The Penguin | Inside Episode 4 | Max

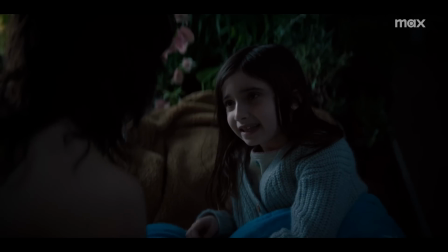[0:00] My mom said you did bad things. She's right.
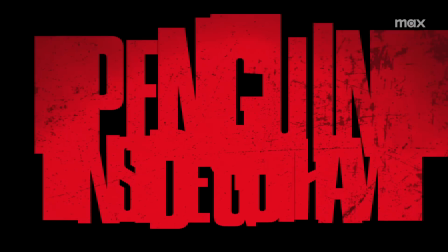I always knew I wanted to do a Sophia-centric episode. I view Sophia as the closest thing we have to a hero on our show.
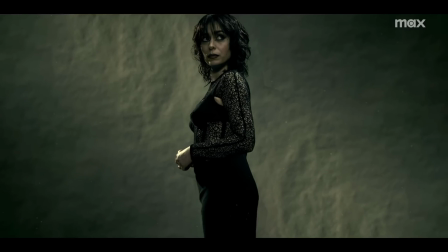[0:18]
She's also not. She's complicated. So to unpack her, it felt right to see her origin. To meet this woman and take her back through this journey to her original trauma.
Mom?
And then to crack that and open it and open it and open it until you get down to the
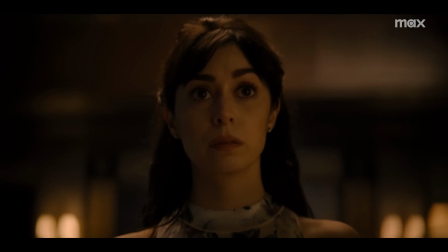[0:36]
heart and we find a deep understanding for who she has become and what she will then do.
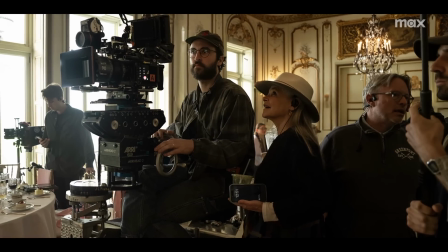[0:43]
I wanted to start with light in Gotham so that we see this world of innocence in Sophia's perception.
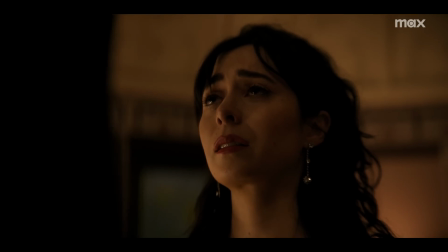[0:54] I know that there is an explanation. Confused, sick.
As Sophia's world starts to fall apart, we wanted to drive a very strong contrast between that world that we had created before and the world that she is now entering.
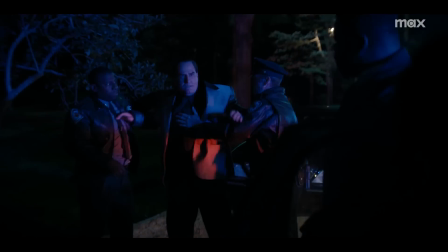[1:09] Get off me! You're under arrest. Did you do this?
The camera becomes much more handheld.
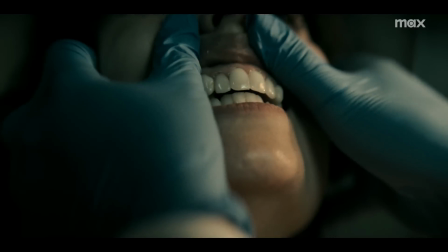[1:15]
Most of the scenes are taken from her point of view. And we go with that until she's in the cell.
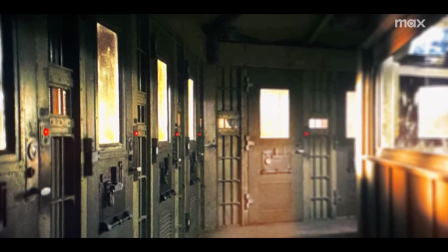[1:23]
For Arkham Asylum, we are very much informed by the Batman. We keep this octagonal design and these really small cells,
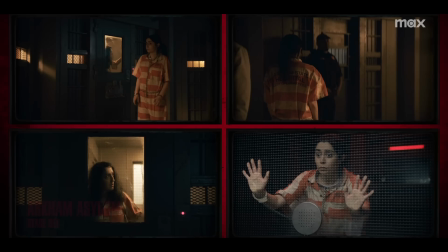[1:31]
and we use that to recreate the mind of Sophia and how closed in she is in there, how isolated she feels in there.
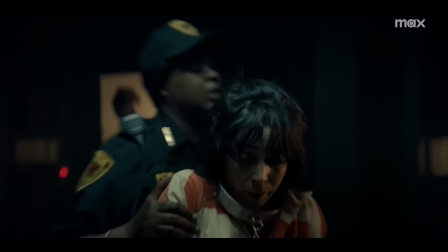[1:40]
You get the sense that she doesn't know where she's going. She doesn't know what's going to happen to her next.
What are you doing?
Once she starts getting electroshock therapy,
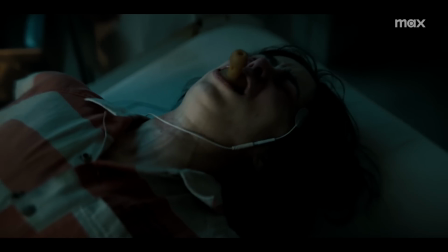[1:50]
it needed to be a visual journey that is both emotional and moves us through time and develops into something.
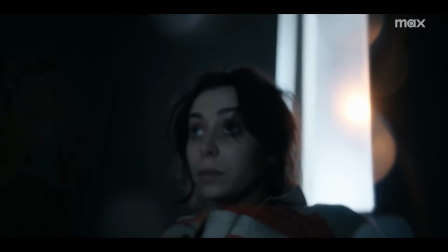[1:59]
It was important for us to see a digression in Sophia's state through
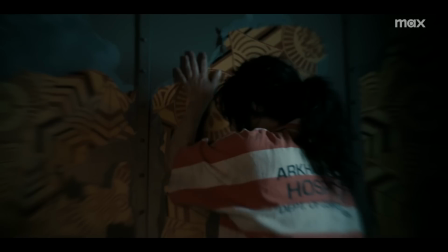[2:04]
using distortion in the lensing to create a distorted view of what she was experiencing. Every time there's a shock, we find her coming to.
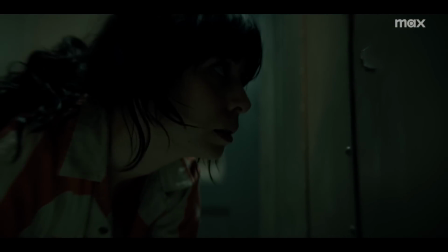[2:14]
And when she comes to, she finds another piece of the wall of her parents' bedroom. We wanted to make the scenes feel repetitious,
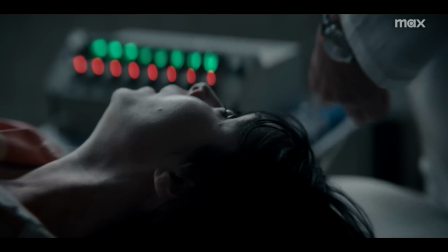[2:23]
but then also only utilizing certain angles once or twice so that you would feel in that state unstable. In the mess hall, we wanted to create a sense of dread in the tones by the bleakness of it. When my background players all arrived, I empowered them with the truth, which is that they are the ones who make the world real.
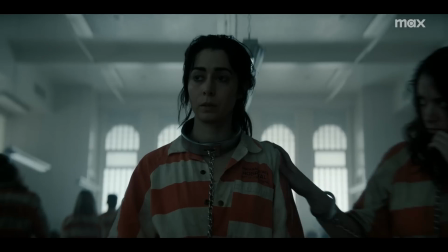[2:49]
If the people in that environment aren't truly in the environment, it won't happen.
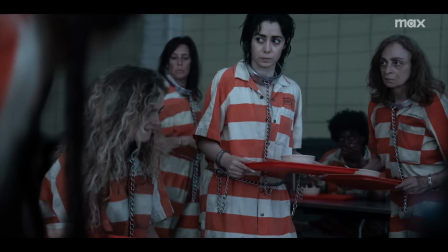[2:54]
Every time they would bring me through the crowd of women, every single person was so invested in who they were.
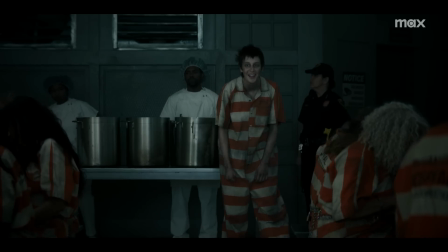[3:01]
I mean, I was like still getting chills thinking about it. It didn't feel like we were making a TV show.
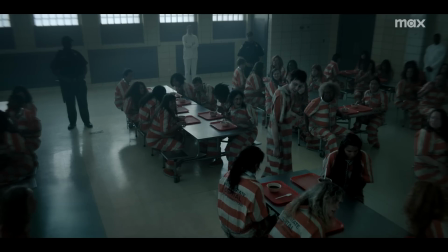[3:06]
And those scenes really show what it brings out in people when you hurt them. We decided to keep the camera quite still up until when she attacks Magpie.
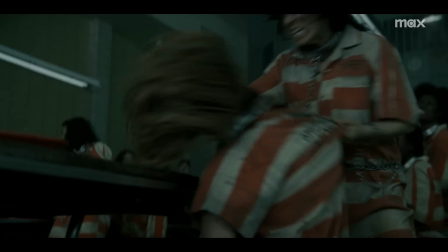[3:20]
We chose to stay on Sophia to connect her to the violence.
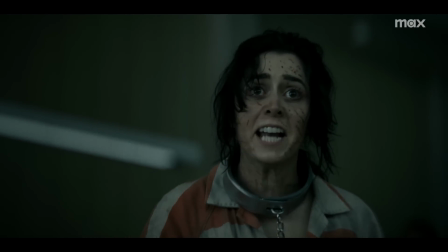[3:27] I told you I'm fucking innocent!
For the scene where Sophia wakes up in Dr. Rush's office, Helen and I wanted to have it feel as if everything was a dream.
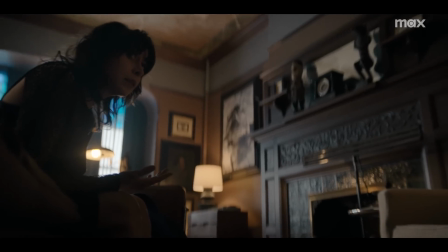[3:39]
So now everything has accumulated and she knows that every member of her family betrayed her, not just her father. She's being reborn at that moment. We washed everything off of her face.
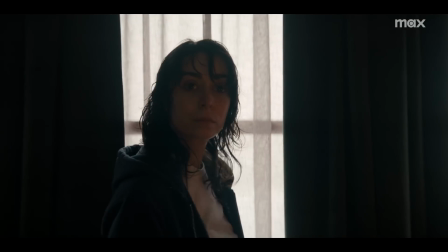[3:52]
Any artifice would have minimized the starkness, the newness, and strength in the realization of the truth of her life up until that moment.
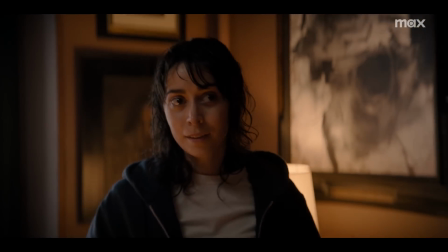[4:02] For 10 years, men have lied to me.